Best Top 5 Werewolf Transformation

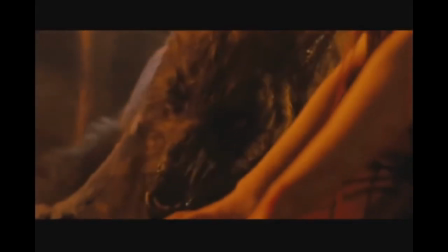256s
Pop it in next Halloween for a film that really fits the holiday.
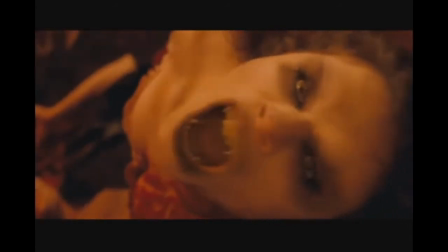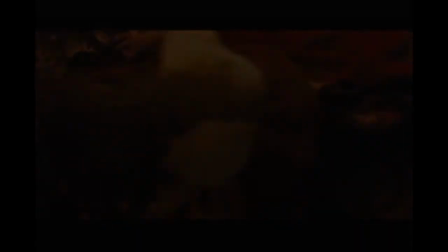273s
Number 2, The Howling.
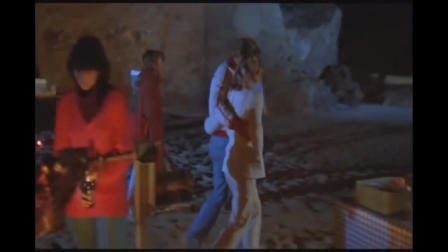278s
It actually pains me to put this in the number 2 spot because this is actually my favorite werewolf movie of all time.
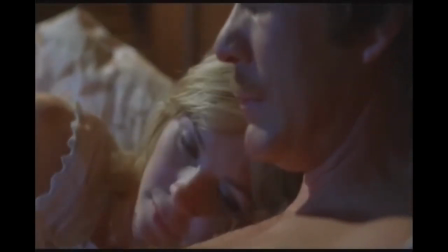283s
But since we're only focusing on transformation sequences, here we go.
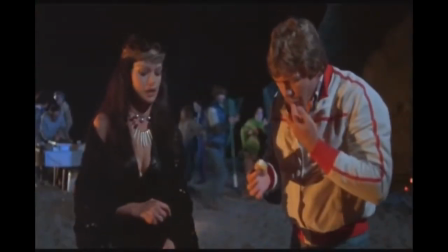287s
Let's get this out of the way. You've got a husband and wife going to a couple's retreat to try to fix their marriage, only to find out that it's a colony of werewolves.
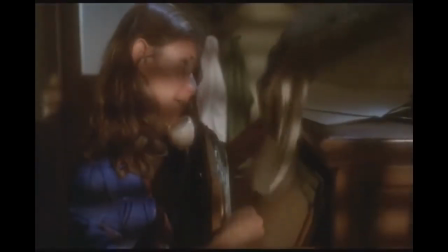293s
You've got a lot of great werewolf action in this movie. And they're not really the sympathetic werewolves, you know, where it's a victim who just happens to become a monster.
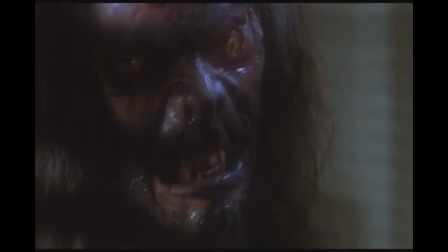300s
These guys are gonna rip your face off and enjoy doing it. Now, when most people think of The Howling, they think of the transformation that happens closer to the end of the movie. And why not?
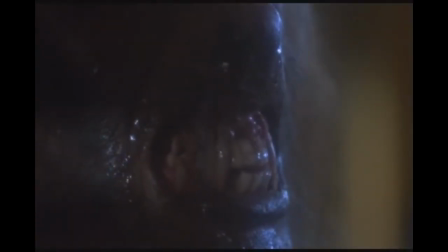308s
It's a damn good transformation. It's got everything you want in a transformation. Teeth growing, hair growing, claws extending, bubbling flesh.
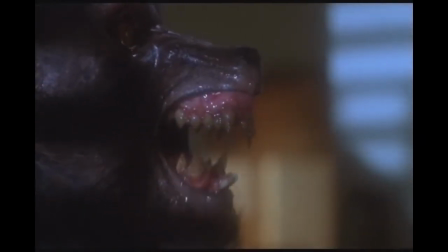315s
But for me, there's one particular transformation that I like a little more than this one. And once again, it happens during a steamy sex scene.
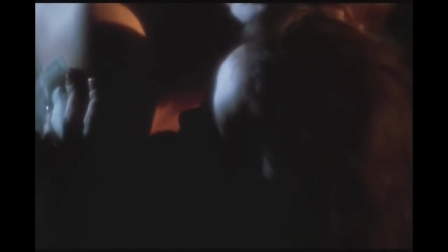322s
Does that make me a weirdo? Yeah, probably. The main reason I love this scene is because it has this dreamlike quality, and it just slowly starts turning into a nightmare.
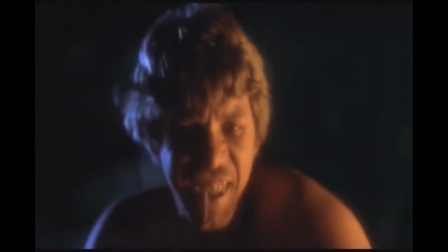330s
There have been dozens of transformations throughout film history, but never during the act of sex.
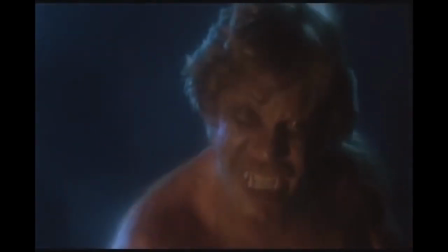334s
And all we can do is sit back and watch as this intimate encounter becomes more and more, well, hairy for lack of a better word.
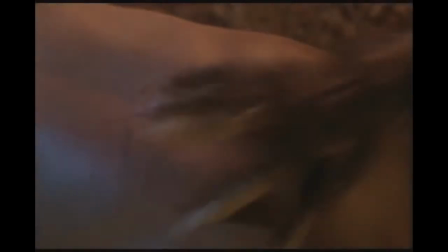341s
And when you see that clawed hand scratch down that guy's back, oh, it's just such a great moment.
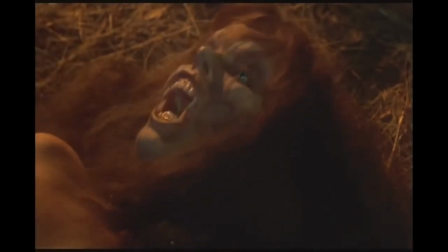346s
And it just ends perfectly with that far-off silhouette and a shot of the full moon. Unforgettable.
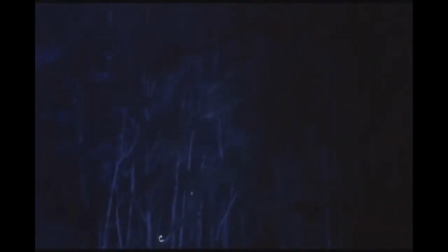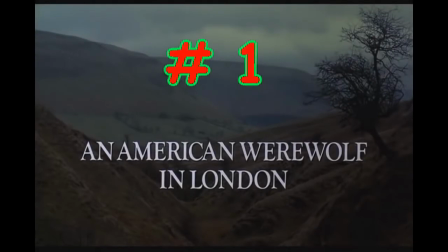366s
And number 1 should be no surprise to anybody, American Werewolf in London.
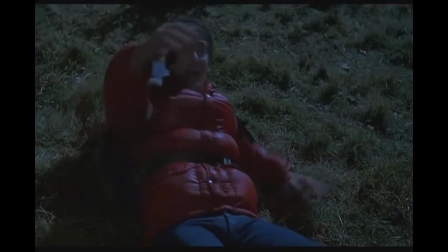371s
What else could I choose?
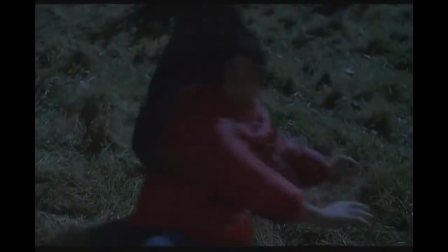372s
This movie doesn't only have the best transformation in the history of horror, but also one of the best practical effects moments in the history of film, period.
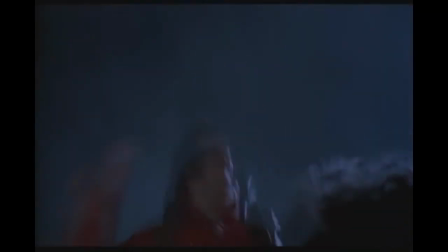380s
I think the werewolf action in its own right is just spectacular. All of it made possible by special effects master Rick Baker.
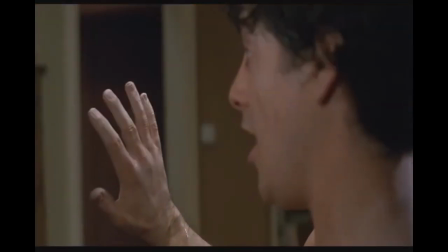387s
Just look at these effects, and of course you have to marvel at the transformation. This wasn't done in the dark like most werewolf transformations before it.
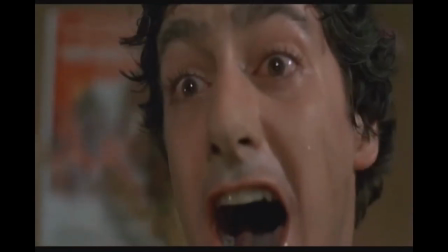395s
This is in a brightly lit room where you can see it in all its foam latex glory.
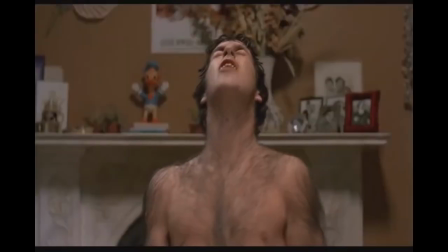399s
I'm a practical effects guy, and I will always prefer practical effects in my movies.
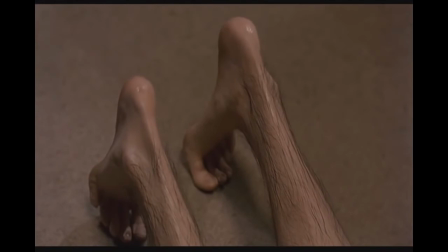404s
I know a lot of hard work goes into CGI,
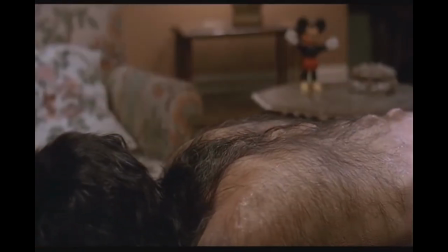407s
but when anybody tries to argue with me that CGI is better than practical effects, this is one of the first scenes I show them.
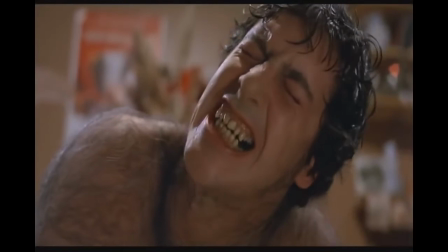414s
Bring the flesh and blood back to movies, people. This is movie magic at its finest.